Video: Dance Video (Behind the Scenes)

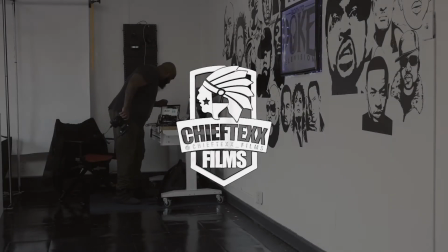[0:00]
What's going on YouTube, it's Cheek Text Films, your tour guide on the road to elevating your image.
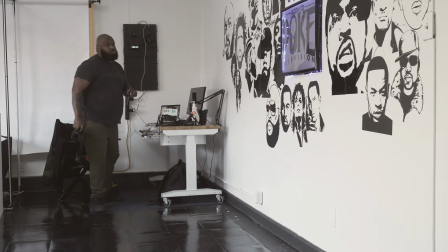[0:05]
And on this channel, I like to highlight my ups and downs so you can capitalize off of my wins and suffer none of my losses.
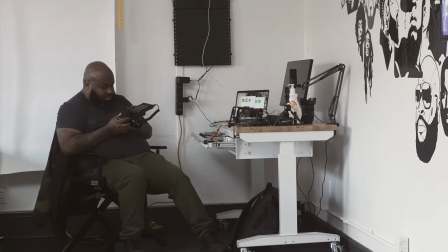[0:13]
If that's something you're interested in, make sure you subscribe to the channel and click that notification bell so you don't miss any more videos. Alright, today man, I got a dance video coming in. Elaine coming in, she doing another dance video.
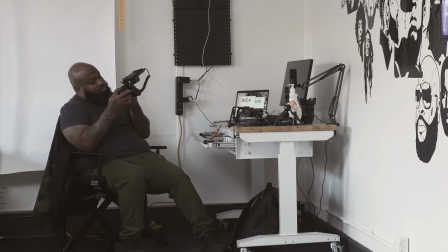[0:30]
um i really want to get into dan's videography so i picked elaine to be my muse uh i got her working on one every week trying to keep her motivated so she can keep me motivated
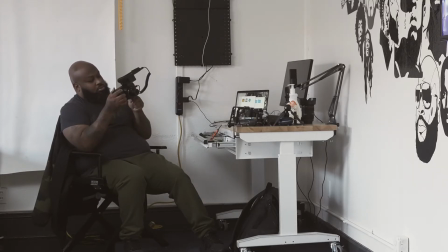[0:44]
and uh just really try out these new things that i got in my brain that i know will work i just need to execute
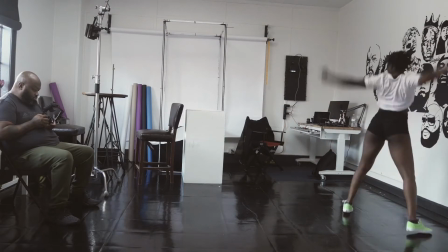[0:51]
them so on this shot right here with all the videos man as you can see the studio is not narrow,
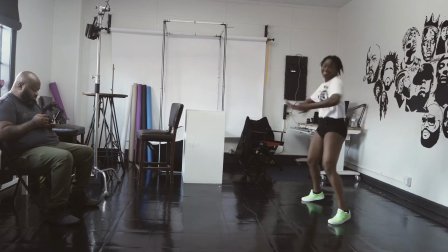[0:59]
but I want to get her from her head to her feet in this shot, and I can't really do it, man.
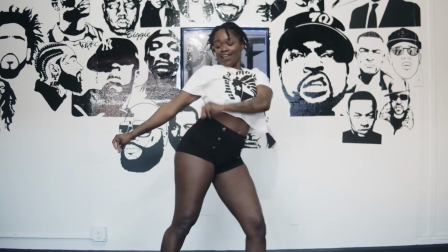[1:07]
I think I'm going to have to move the table eventually, but for today, I'm just using the
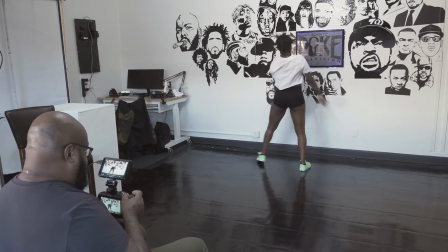[1:15]
20mm on the Blackmagic Pocket Cinema Camera
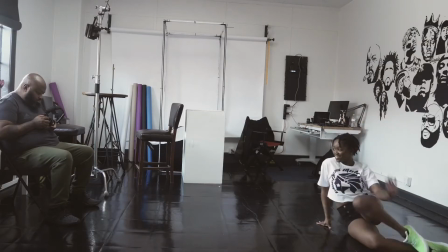[1:19]
for the wide shot, and because it's wide, I want to keep it somewhat level.
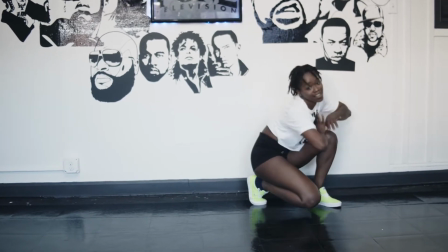[1:27]
so I'm stationary but at the same time I want to be able to move with her if she hits the floor or something like that so I'm hand held and instead
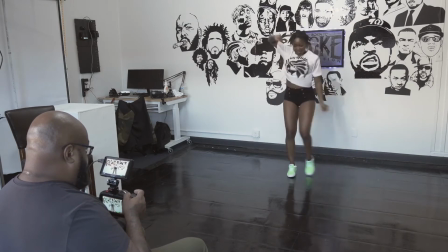[1:36]
of instead of using the tripod to add a little bit of movement and excitement to it because it's a dance video but
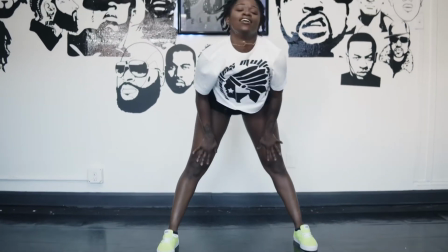[1:44]
at the same time like I said I want to be able to get from her head to her feet and I can't do it with the way the studio is
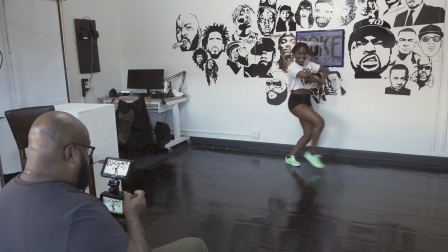[1:51]
situated now but we're gonna get it we got enough of it man you know like i said i'm a handheld so i can
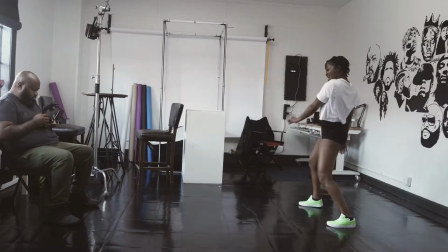[1:58]
go from her head to her feet just using movements right now we reviewing the footage and
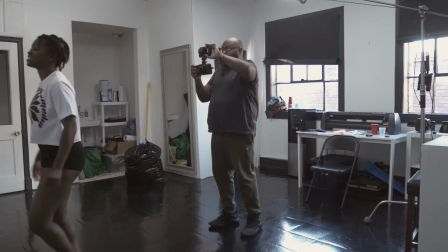[2:05]
then we getting back to work so on this shot right here um i decided to handheld
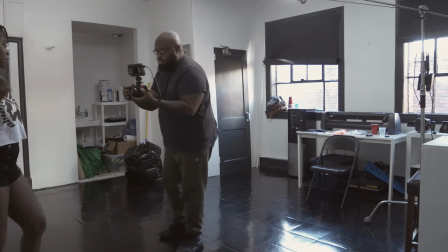[2:11]
this shot still using the black magic pocket cinema camera and this uh 20 millimeter 1.7
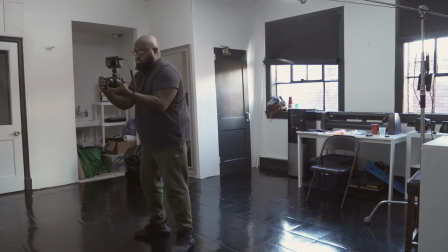[2:20]
pancake lens that i got on the black magic but this lens on has stabilization in the lens so my micro jitters ain't in it too much with this with this setup and i
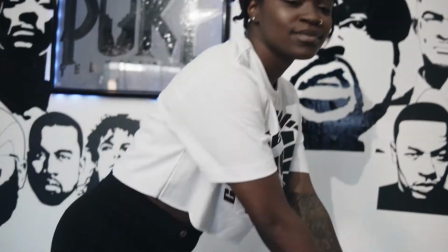[2:33]
find myself being drawn to this setup because it has a 1.7 aperture.
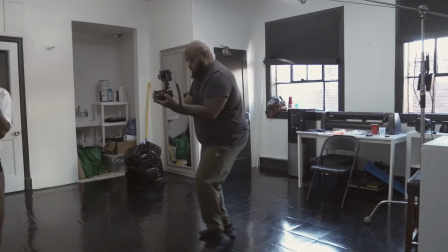[2:39]
I can blur out the background, but at the same time, get a lot of light and the glass is decent.
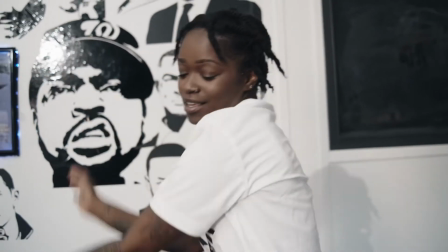[2:46]
So it's hard for me to take this lens off of the camera, man. You know, a lot of these other lenses, like the 45,
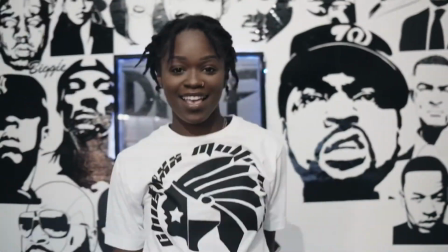[2:54]
would give me the lens compression, but with my feet, I can either get a wide shot or walk in and get a close-up,
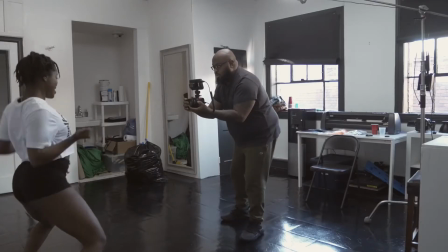[3:01]
man, and it looks good to me, so I haven't found a reason to really take this lens off of my camera.
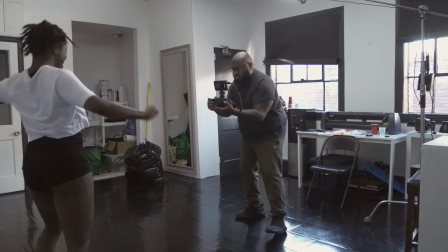[3:09]
This is my favorite lens right now.
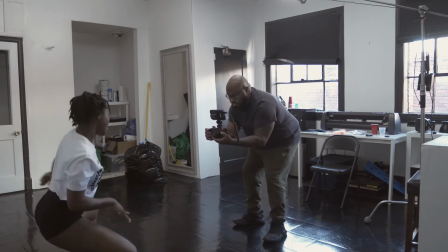[3:11]
And if you want to get it, man, you can use the link in the description and get it from Amazon, man,
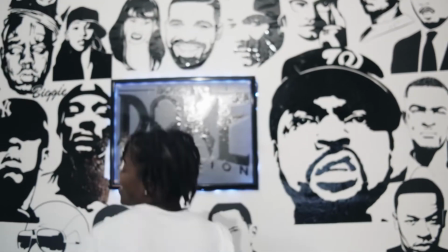[3:18]
you know, through my Amazon affiliates link, and you can shoot the same shots I got.
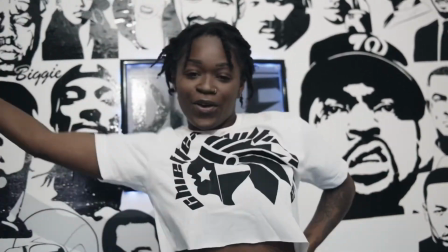[3:24]
I'm just saying, just playing, man, but yeah, this is my favorite lens right now,
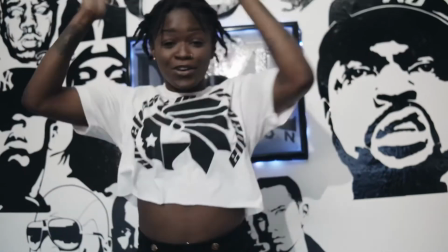[3:29]
and I I can't find one that's better, man, for the Micro Four Thirds system.
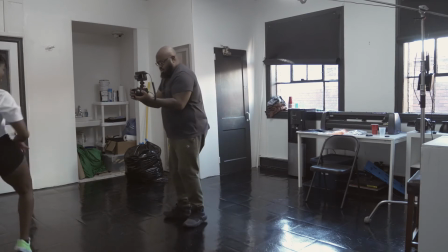[3:35]
To me, this pancake lens is good for the price. Now, I ain't going to say it's the best thing out there, but for me, I'm on the budget.
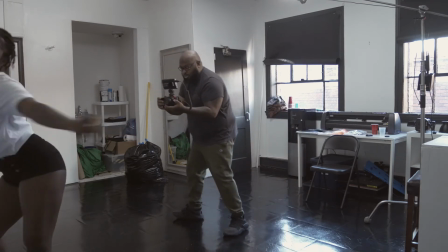[3:44]
I ain't got a lot of money to spend on glass right now. Eventually, I want to get some cinema glass,
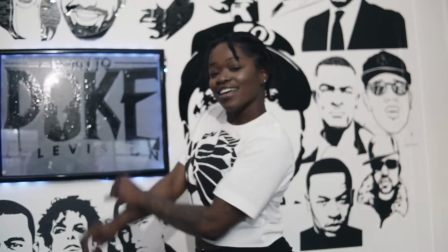[3:50]
but I'm really going to have to see a big difference between this and the glass that I decide to get.